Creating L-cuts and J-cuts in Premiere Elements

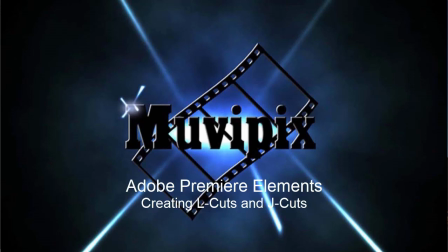0s
Hi, everybody. It's Steve Grizzetti, co-founder of MoviePicks.com and author of the MoviePicks.com Guide to Adobe Premiere Elements, as well as the MoviePicks.com Guide to Adobe Photoshop Elements.
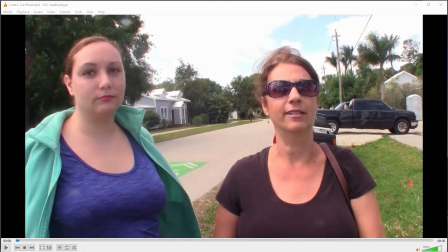9s
One of the keys to making great video is to remember that video is a visual medium. We tell our stories not just with words, but with visuals. Now, one of the most powerful and most common techniques for doing this is to use something called an Lcut or a Jcut. I'll tell you what those are and why they're called that in just a moment.
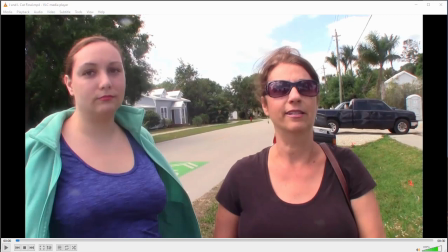29s
But the basic principle of using a Jcut or an Lcut is that whenever someone is talking about something, you show visuals of what they're talking about. So I have these two women here, and they are describing an unusual house that they've seen.
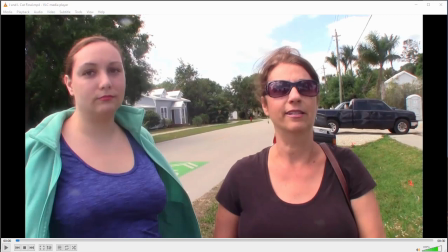44s
And watch as halfway through their discussion, we cut away to visuals of the house as they continue talking. And then after they're done talking, we cut back from the house to them. Take a look at this, and then we'll show you how to create that process on your own.
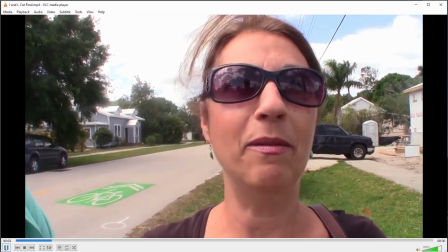59s Okay, so the house coming up is what we've nicknamed the sliding board house, which all I can tell you is that the roof,
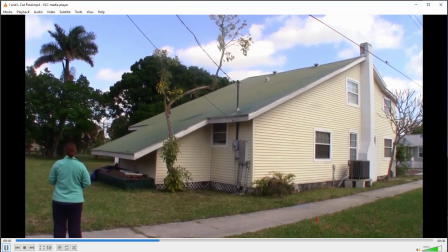65s it's a tin metal roof that slopes all the way to the ground, and I said, if we were kids and we lived in that house, we would be sliding down that roof.
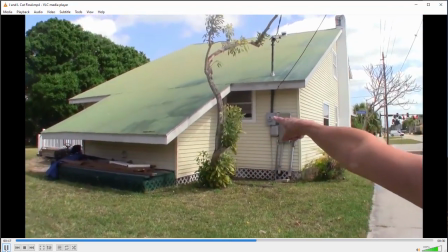74s I know we would. Because I would take my wagon down there, yeah. Make like a jump. Or a bicycle.
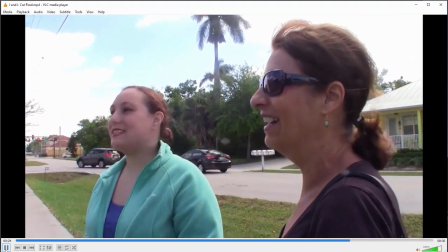79s I have to tell you, even now, it's taking some restraint not to climb. Yeah, I was going to say, I'm surprised that kids don't like, you know, skateboard down there, or bicycle down there.
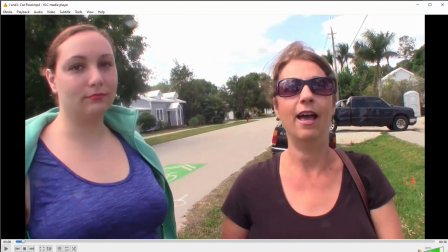88s It'd make a great skate park. Yeah, I'd like to go.
As I said, it's a very common technique. You see it all the time. You see it on the news, right? The newsman is talking, describing a fire, and as he continues talking, we cut to video of the fire. Here's how we create Lcuts and Jcuts. Let's go over to our Premiere Elements.
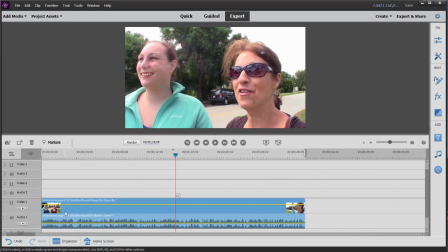105s
Here on our timeline, we've got our A roll, or our primary video. This is the two women discussing or describing the house. And then here in Project Assets, I've got my B roll.
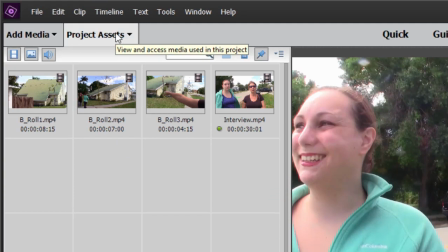117s
My B roll is video of the house itself. So our goal is to take these visuals, this B-roll, and use it to enhance the story they're telling.
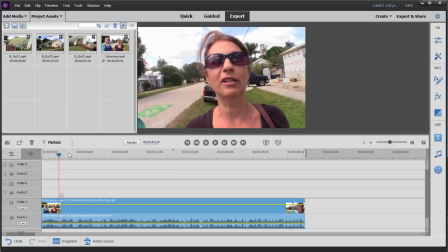126s
Okay, so let's listen to what she's saying. And when she gets to a part where she's discussing the house, we'll drop in a visual element. We'll cut away to video of the house. So let's listen to her talk.
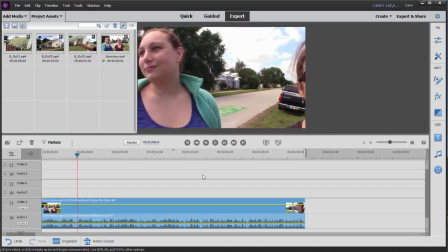137s Sliding board house, which all I can tell you is that the roof, it's a tin metal.
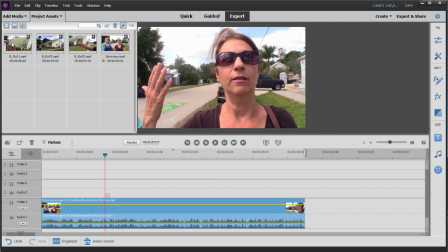142s
Okay, right here she's talking about the house. So let's go ahead and we'll drop in our B-roll.
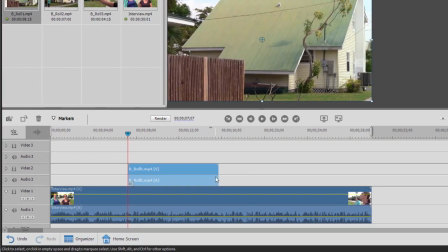148s
We're going to put it on video track 2 directly above. In fact, I'm going to take all of my B-roll.
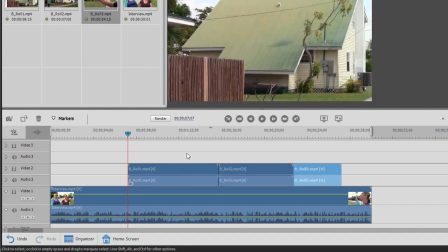153s
I'm just going to put one clip after another. And then the first thing I want to do is remove the audio from those clips because we're only going to use the video. So I've selected them all just by dragging over them. Right click. And then I select delete audio.
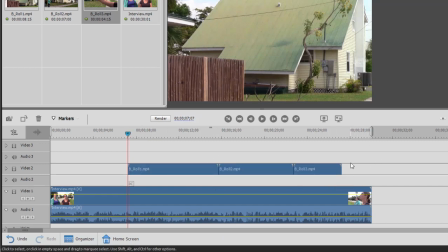170s
And now we have only the video of those clips. Now I've got a lot of B-roll here, more B-roll than I need, so I want to trim it down just a little bit. I'll listen to my audio and then I'll listen for a natural break, a place where it sounds like I can cut to the next segment of B-roll.
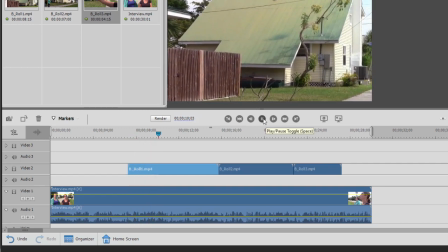187s Metal roof that slopes all the way to the ground, and I said, if we were kids and we lived in that house.
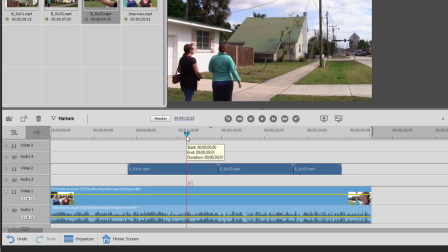192s
Okay, this is good. This sounds like a little break, so let's trim that clip.
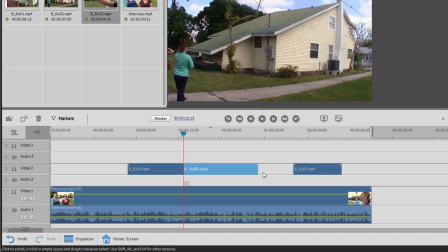199s
We'll move our other B-roll in closer. We'll play a little bit more.
We would be sliding down that roof. I know we would. Because I would take my wagon down there, yeah.
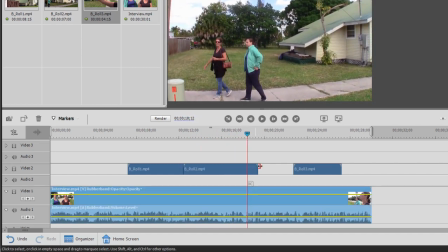209s Make like a jump.
Now, before the other person starts talking, we'll cut again.
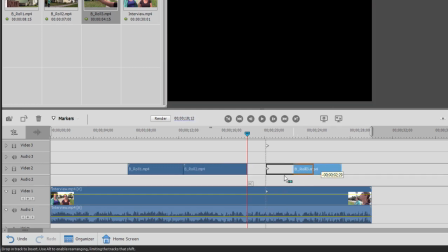214s
Move our other piece of B-roll in.
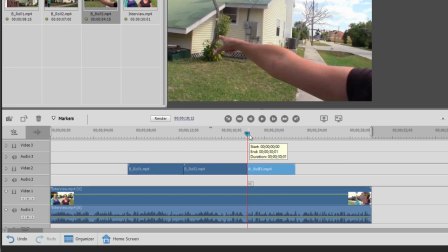216s
And this should work out very nicely because I think it ends right as they start talking to each other and talk less about the house itself.
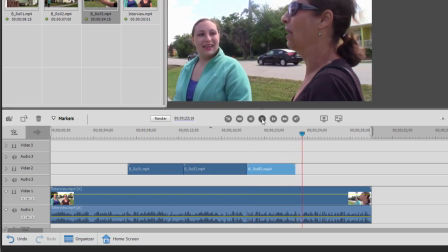225s Or a bicycle. I have to tell you, even now, it's taking some restraint not to climb.
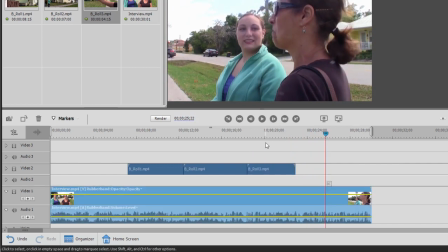230s
Okay. That looks good. And now we have our story, right? We have people talking about a situation, and then we cut away to show what they're describing, enhancing their story with visual elements. Why is it called an Lcut and a Jcut?